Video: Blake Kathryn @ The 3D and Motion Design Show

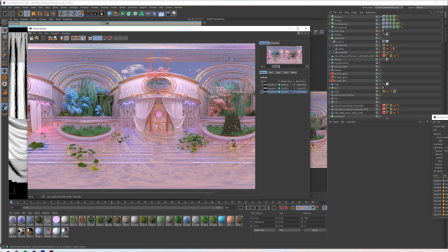[45:15]
And there's a lot of detail added here, but nothing here was done that we haven't already gone over in the talk today.
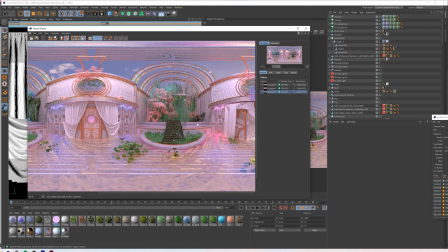[45:21]
And that includes bringing in more Quixel assets.
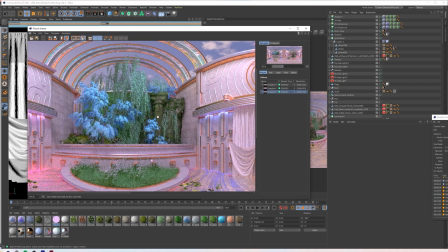[45:23]
So neither this bridge, this fallen geometric stone, this kind of ruined Colosseum, these mossy rocks, all that's brought in through Quixel.
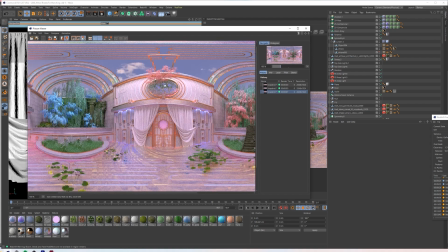[45:32]
I further added a little bit of foliage.
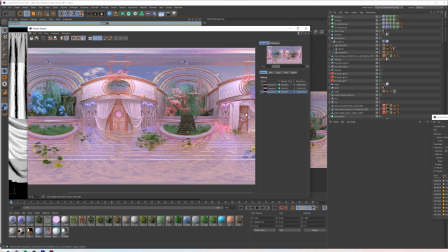[45:35]
I added some curtains that were just kitbashed together from an asset I already had, and I made them different on both sides just to kind of give further visual intrigue,
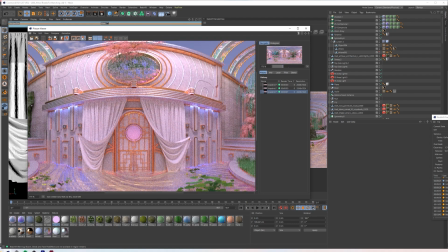[45:43]
including doing again kind of more spline and cloner work just all along these walls and this doorway,
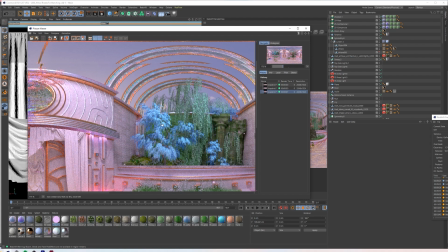[45:50]
and the opposite as well because of symmetry, to kind of create this more complicated experience.
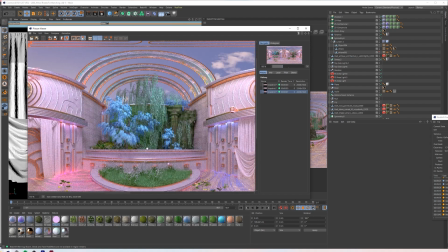[45:56]
And then I brought in the softer forms through creating interesting vertical height,
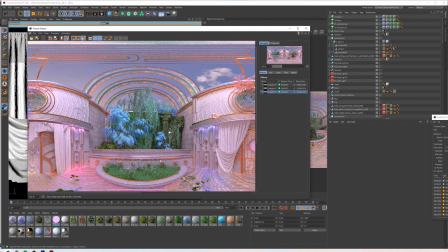[46:00]
kind of like what we spoke about earlier, where it's like give people a reason to look up and look down.
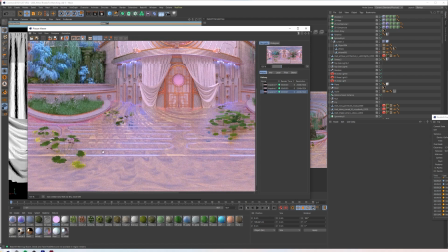[46:06]
And to look down, you now have these kind of lily pads that are vibrant. They're very close to the same color space as these.
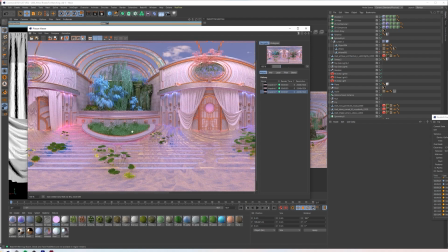[46:12]
I might color correct them ever so slightly more just in post. But as a whole, it all reads really cohesive and tangible.
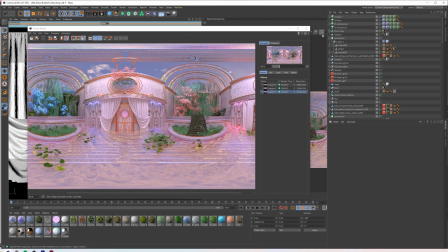[46:19]
And we're ready to get into the export. So we'll exit out of this, and off the bat, we're just going to open up our settings.
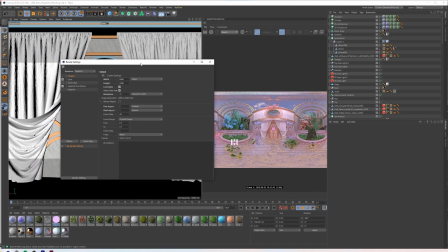[46:27]
And as I said, we were working in 4K, but now it's time to give us some nice YouTube material. So we're going to go with 8K. And also you can upload 8K to ArtStation, Kula.co. There's a handful of sites. I believe you can use a plugin for Sketchfab to also do image wraps of up to 8, maybe 16K on there as well.
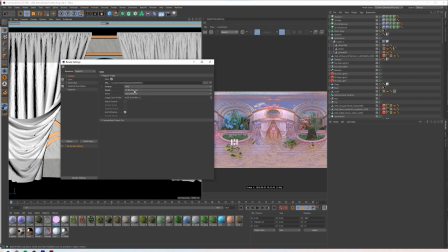[46:47]
And then we're going to check our save. We have 16-bit PNG. In this case, I'm rendering the sky with it. So I'm going to keep alpha channel unticked and keep enabled background on to my dome light. We're going to go into post effects, which don't exist yet, but I have it ticked on because we're going to do that shortly.
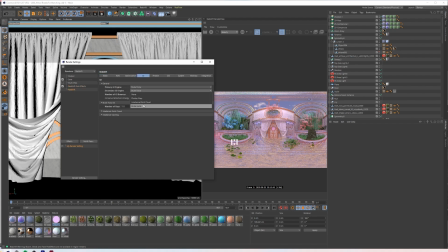[47:03]
And then just in Redshift, where I'm going to change, I changed IPC already to brute force, and I'm going to keep it that way. When I was working, I was doing IPC just to be a little faster. But I like kind of being greedy when I can be. And I'm going to change the number of rays from 512 to 2048 just to reduce noise where it is.
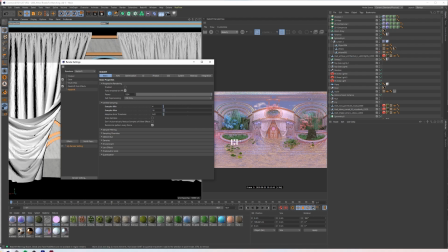[47:22]
And then after already working with these materials a lot, I kind of already know my Redshift samples for these, so this will be quick for me.
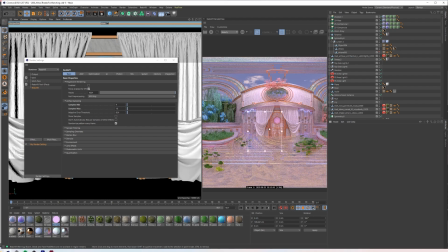[47:29]
If you ever need to test it, all you do is just kind of select your area and make sure you click the bucket render, this grid here.
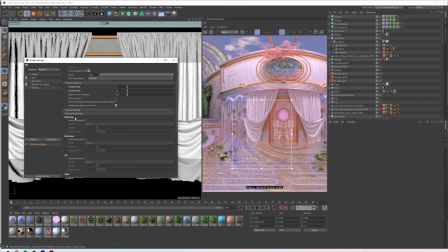[47:36]
And you can just see what's noisy, and you can either override, like in this case, it's very common for these materials being used to do reflection and refraction. I assume because it's an open space, perhaps, that the GI being high samples already does a lot for me.
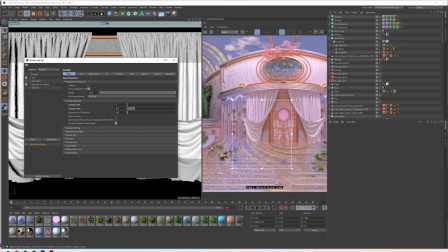[47:51]
But then I'm going to also just go ahead and do like a minimum and maximum I generally like, which is 256 max and 64 minimum. And sometimes it's not worth doing like the most minimum, like 2, 4, or 8.
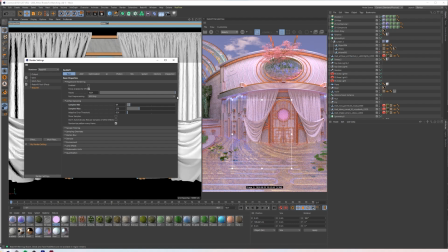[48:05]
And a really large maximum, like 512, because it doesn't really mean your processing is going to make that render faster because you can go super minimum or super longer. It can actually mean that it's thinking about it harder. So I kind of like working in a somewhat intimate scale.
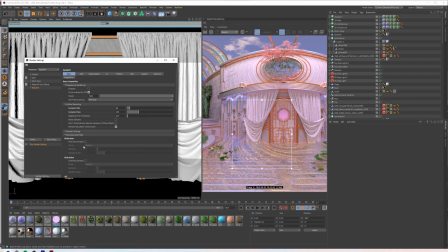[48:20]
And then in bucket rendering, if it's still noisy, I'll do an override of like 512 or 1024 and go from there.
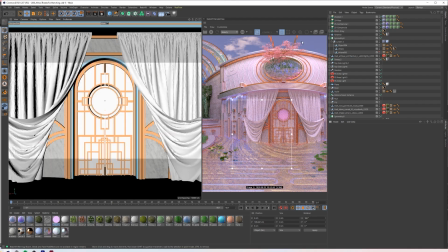[48:27]
So right before we can click render, I like to do this. This is totally optional, but it's just something I personally enjoy.
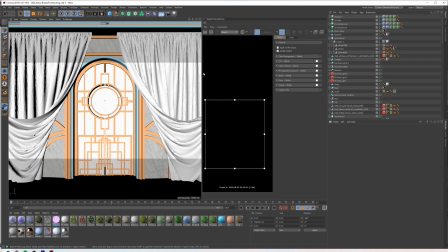[48:35]
And I click this setting tab. Let me stretch this back out.
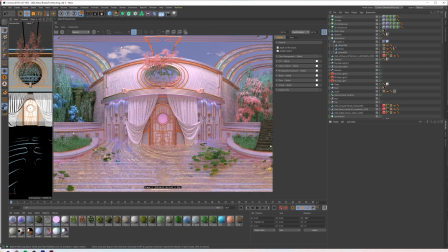[48:39]
It's going to re-render. Oh, no, it didn't. Yay. And I'm just going to turn on a couple things. So the first is LUT. And this must have remembered my settings.
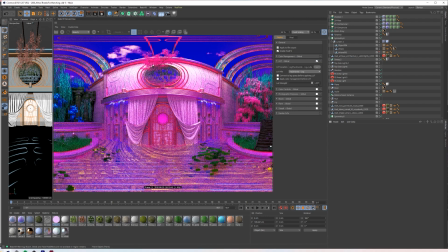[48:50]
Generally, LUT will start at 1. And you can go through any of your like built-in or downloaded LUTs, and it'll just be super intense because it's going to start at maximum quality.
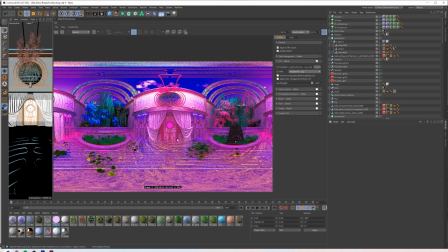[49:00]
So if you didn't do this step at the beginning of your process, obviously at the end it'll look very jarring.
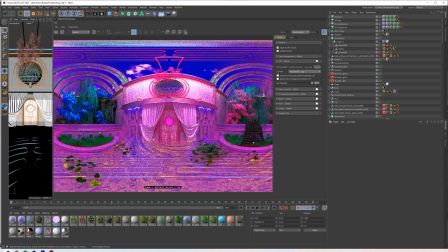[49:05]
But what I like about this particular one is it brings in a lot of pink and blue.
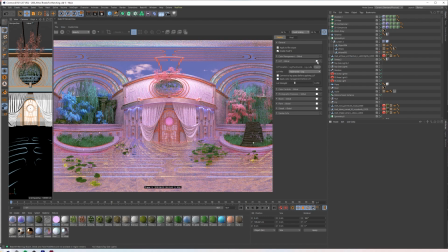[49:09]
So if I reduce the opacity via the LUT strength, it just gives me a nice little bit of extra color, which I want anyways in the final product.
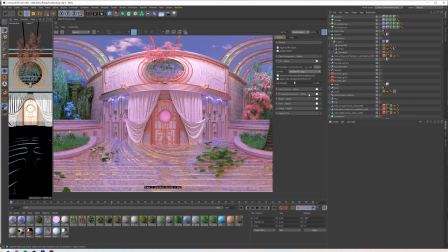[49:17]
So it's just saving me in post work. Then I like to add bloom.